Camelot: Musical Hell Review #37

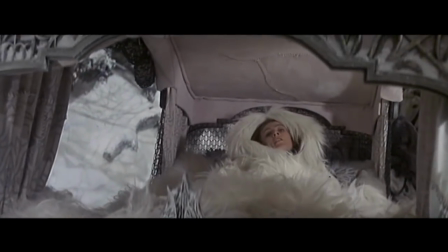She's also rather sedate when she performs, especially on the simple joys of maidenhood,
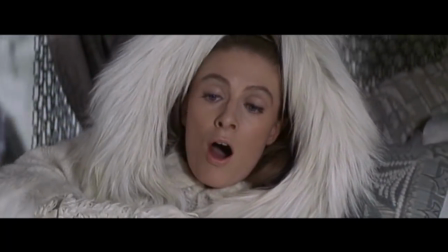where she comes off as much too mature and sophisticated for the heedless romanticism expressed in the song,
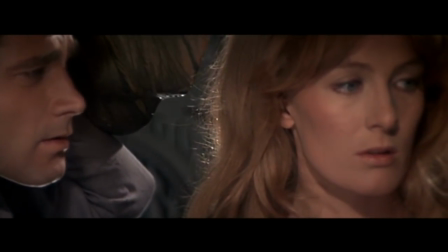which means she has nowhere to go later in the story when Guinevere gets everything she wished for with a vengeance.
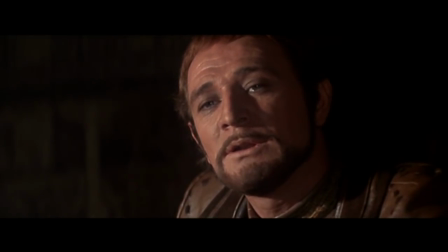It doesn't help that the staging of a lot of the musical numbers is very static, and the actors don't really dramatize the songs well.
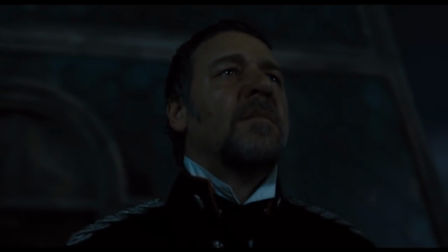It's a bit like watching Les Miserables if every character was played by Russell Crowe.
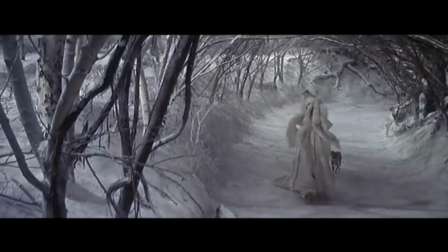Guinevere takes the first opportunity to sneak away from her retinue and onto the Narnia set,
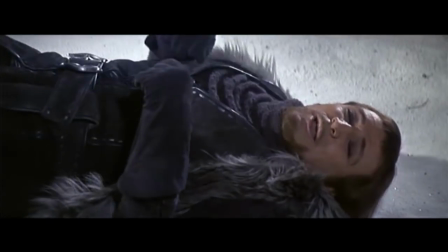where her prayers are interrupted by Arthur falling out of a tree and onto his royal ass.
Wait, please, don't run.
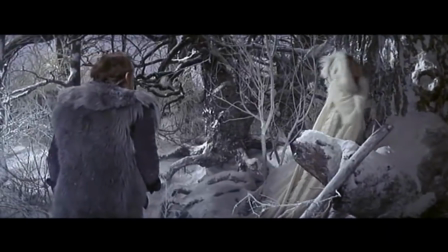I won't harm you. You lie. You'll leap on me and throw me to the ground. I won't do any such thing.
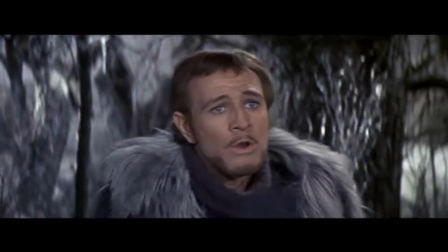You'll sling me over your shoulder and carry me off. No, no, no, no, no. I swear by the sword Excalibur, I won't judge you.
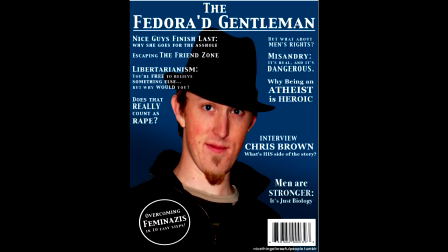Why not?
I think this is how men's rights activists think the world works.
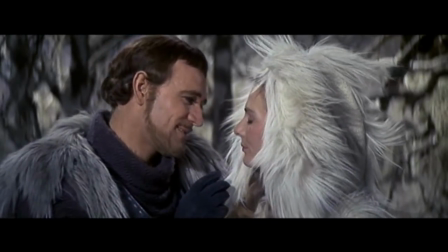Arthur conceals his identity from his reluctant bride-to-be,
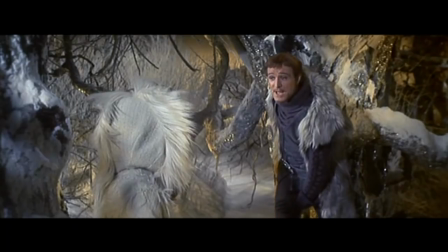but he's charmed enough to decide marrying her wouldn't be so bad after all, and persuades her to stay with a description of the world's most regimented climate.
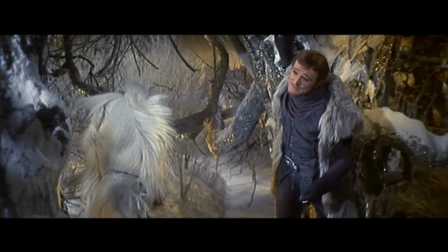The rain may never fall till after sundown. By eight the morning fog must disappear.
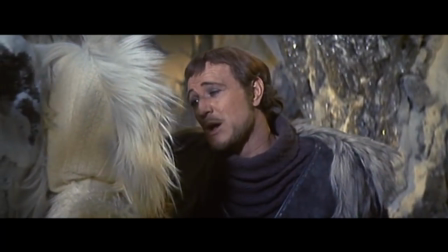In short, there's simply not a more congenial spot for happily ever
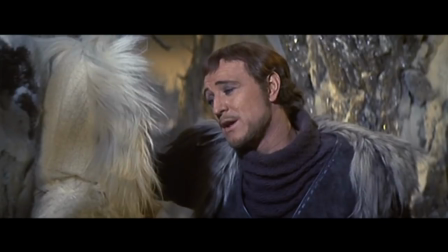aftering than here in Camelot.
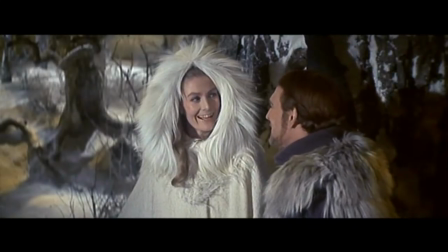Even though Harris comes off as less callow and more creeper-in-the-bar-who-won't-leave-you-alone,
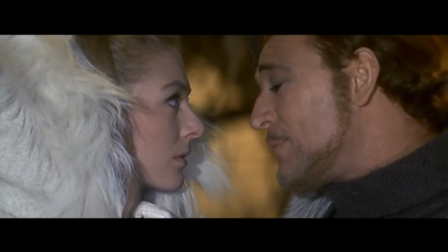Guinevere decides she likes the kind stranger, just in time for the guards to come up and start bowing and scraping to him.
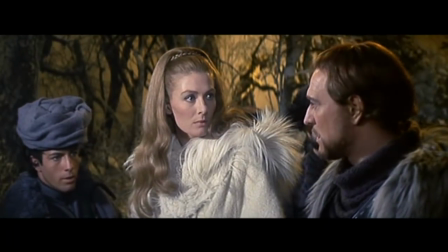Nonetheless, a little deception is a pretty fitting starting point for this marriage, so it's off to the chapel with the Camelot holiday remix!
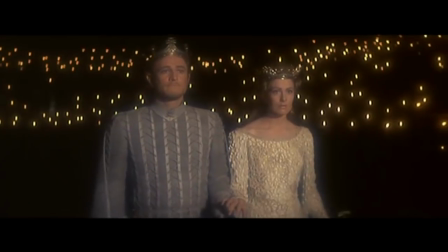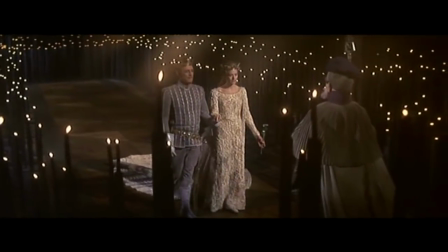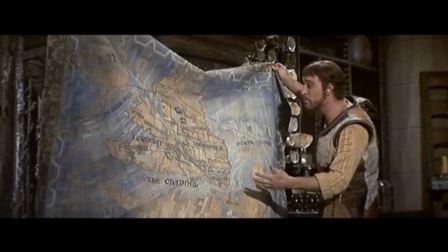So a few years pass,
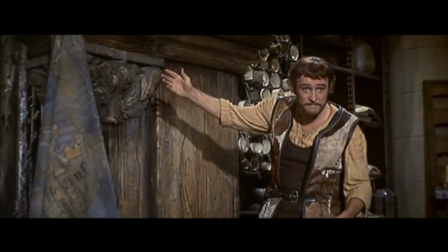and Arthur sets about the business of trying to be a good king in a sequence that feels like it was cobbled together from what was left on the Game of Thrones cutting room floor.
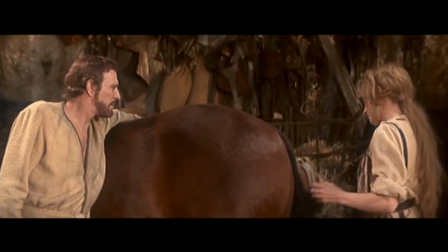Won't there be jealousy? All the knights will be claiming superiority and want to sit at the head.
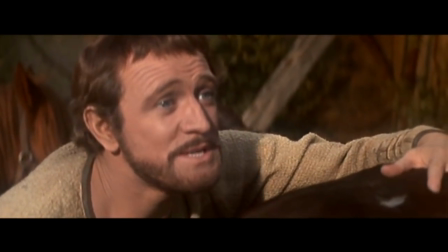We'll make it a round table, so there is no head.
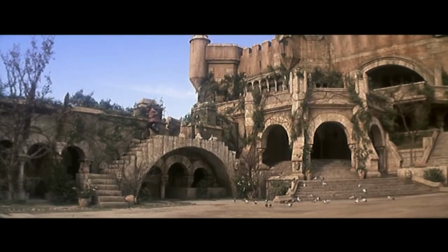A round table!
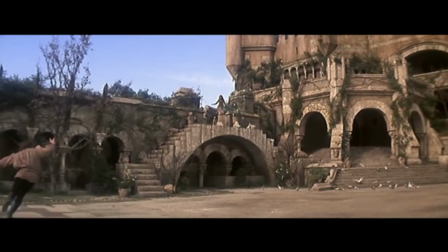Wow, good thing none of his subjects can see him running around like a lunatic.
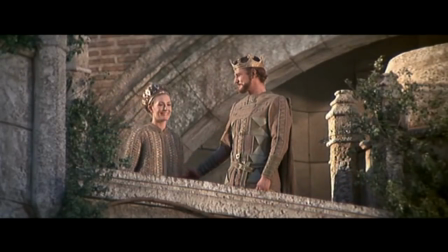Bottom line, Arthur gets the idea to invent chivalry and starts a fashion for circular dinette sets,
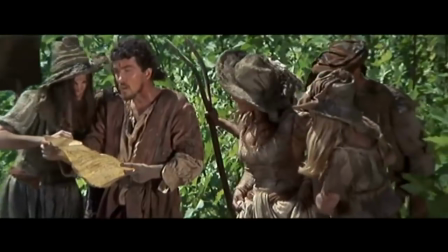and his writers spread throughout the land with a summons to the round table. Which, for some reason, they distribute to illiterate peasants.
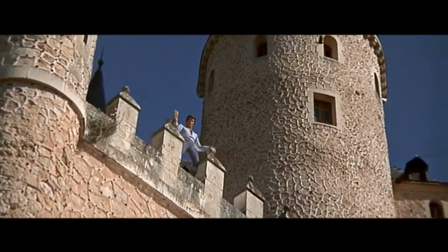News of Camelot's new order of mercy and justice eventually travels to France, where one Lancelot Duloc is busy practicing his best studly pose.
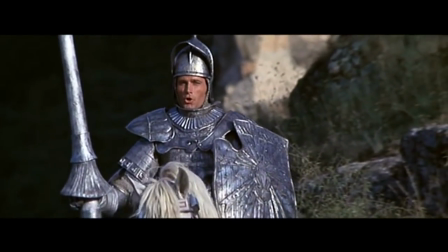I've never lost, in battle or game, I'm simply the best by far.
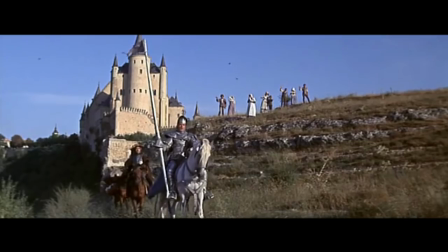When swords are crossed, tis always the same, one blow and all have more.
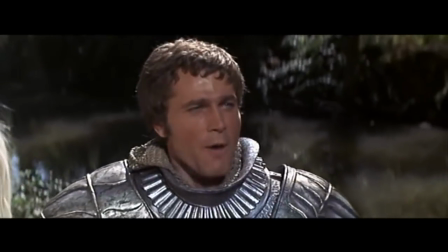This song, C'est Moi, is sin number three.
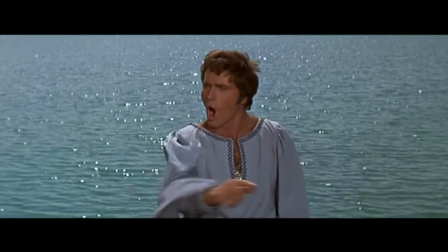Unlike the other leads, Franco Nero's singing was dubbed by a gentleman named Gene Merlino, and you can definitely hear the uptick in tonal quality.
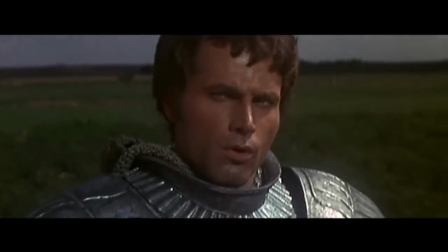The problem is, Nero himself doesn't demonstrate the right attitude for the song. Lancelot in these early scenes, as befits a character who was originated by Robert Goulet, is supposed to have a lot of bravado about him.
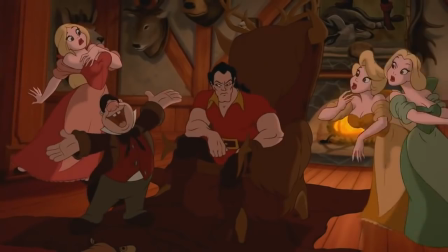Think of him as a nobler, more principled version of Gaston, complete with self-adulating I Am song.
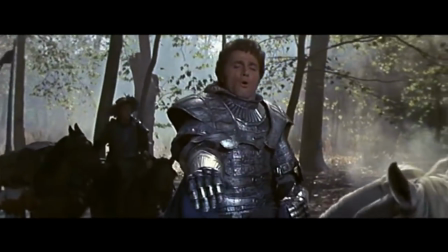Nero is much too stiff and not nearly energetic enough, which makes the song a lot less entertaining than it should be.
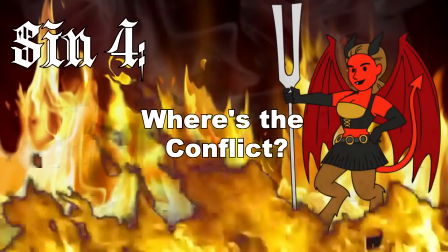Nero's rather sedate performance brings up another sin. There isn't a whole lot of conflict in the first half of this movie.